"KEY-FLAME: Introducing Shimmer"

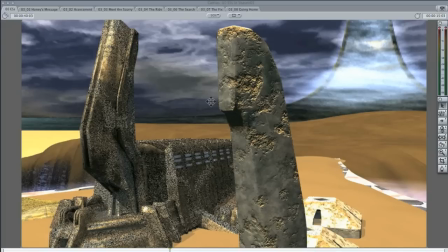Animation is never done with just one program. Your audience has levels of expectation now that demand you use a number of tools to complete your work.
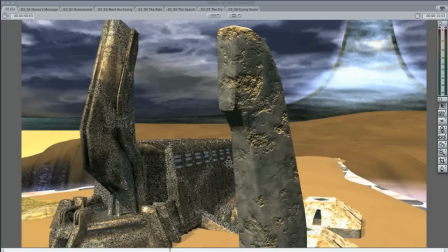There are many video editors out there, I'm using Final Cut Express, there's iMovie, there's Windows Movie Maker, Sony Vegas, QuickTime Pro even. And for sound editors, I mean we're just talking about the vision here, what about your sound? There's Audacity, that's freeware,
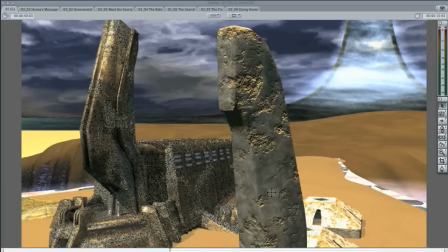there's Reaper if you're looking for something a bit more sophisticated, or GarageBand that comes with Apple computers or iLife Suite. So you have options there and I do encourage you to learn how to use them.
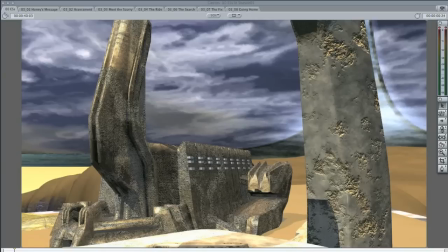So, feeling very uncomfortable about having my lovely building being devoured
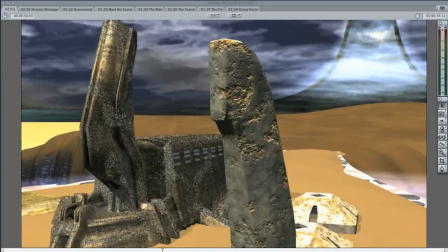by ants or boiling or having the surface being boiled away
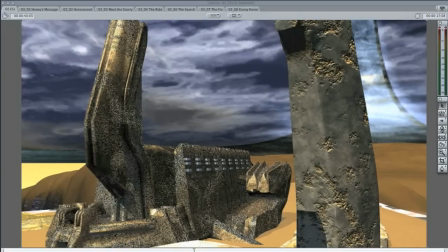I need a way to freeze the shimmer and the best way to do that is to freeze the movement so here's where we get into the compositing and framing stuff I am prepared to sacrifice a few things to get rid of the shimmer because I find the shimmer very distracting
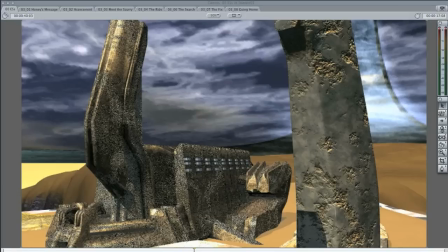it's telling a story that I really don't want to get into I just want to say this is here not the building has been eaten alive. So I'm going to start off by thinking about this scene in terms of layers that I can put in my video editing program.
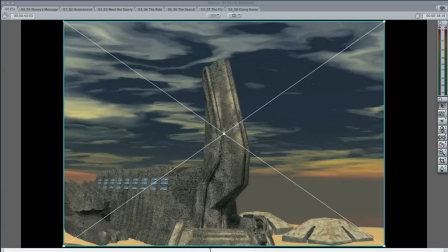My first layer is going to be a background shot. And here it is. You can see black bars on the left and right of the shot now because this frame has been rendered at a slightly distorted,
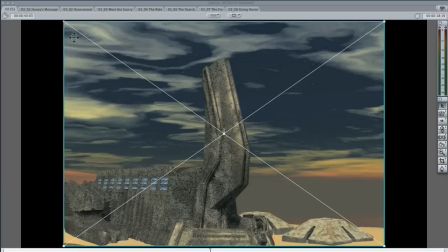shall we say document size and this is because what I want to do in
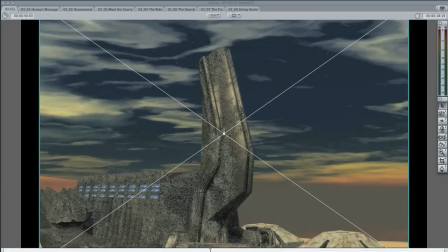the end is enlarge this picture so that we fill the whole frame and that will
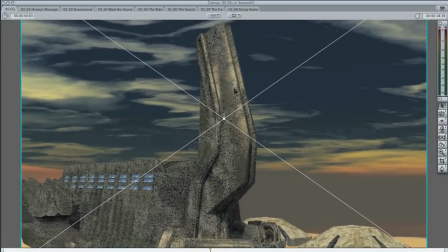give me room in my editing program to move this picture up and down without seeing the black bars on the left and right and that will help me simulate
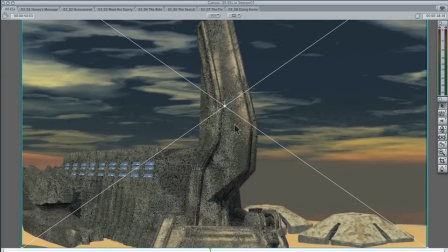movement in the video editing program now why would I do this well the frame that I've rendered out or rather the plate that I've
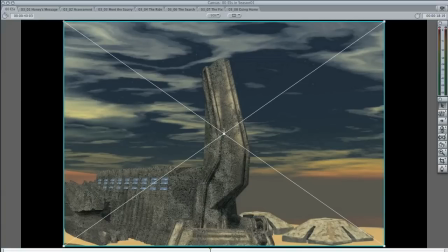rendered out has very little shimmer here's the animation I wanted to have some clouds moving in the background but the camera is still even here you can still see
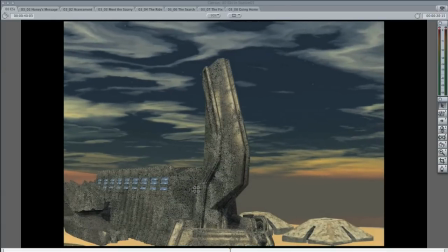some shimmer happening in the deep eroded bits of the the image it's reacting to the cloud light it's reacting to you know dithering so
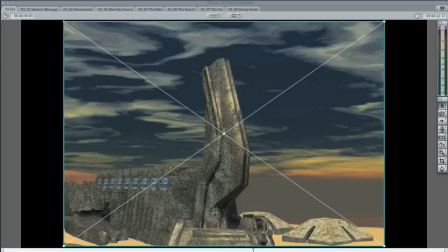there's a lot of stuff going on there but So when I enlarge it and move it, that whole area of concern will be melted away. We're missing our foreground element, which is the pylons, so I rendered that out as a still frame against a blue background.
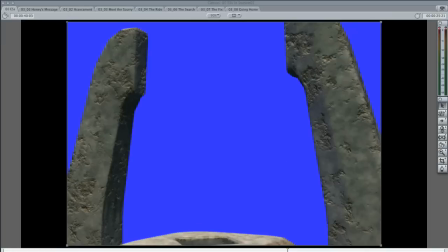Now this can be easily done in Bryce. It's just a matter of hiding your background images, turning off the atmosphere, and then setting a solid blue or a solid green color as your background. Again, this is being rendered out at a kind of oblong ratio,
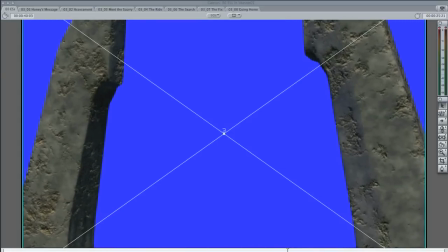just so I can move it out, stretch it out, and that will give me some top and tail room as I move this up and down.
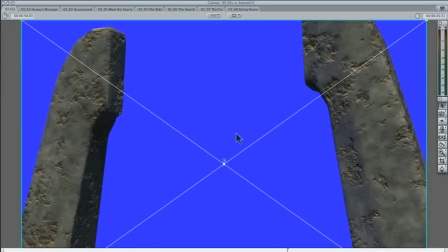And because this is a foreground element to help preserve that illusion of movement, this foreground element will be moving faster down than the background element.
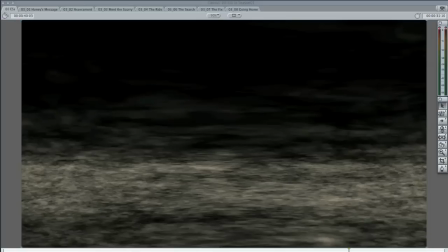Finally, just to bring it all together, I'm going to render out something in Bryce for a little bit of a sandstorm. Now what I did here was create a volumetric slab, place the camera within the volumetric slab and then animated the material as it blew through so it looks like this.
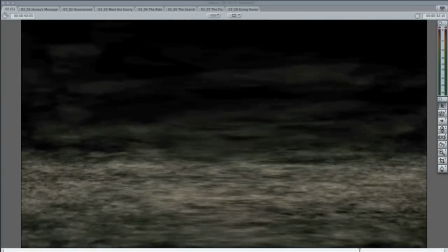Very easy.
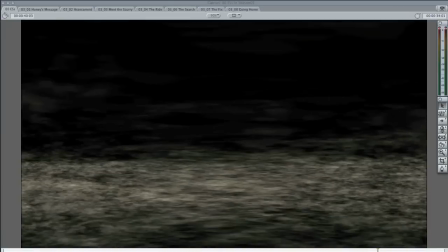What's more, now that I've got this texture, I can use the sand blowing effect again and again in different ways.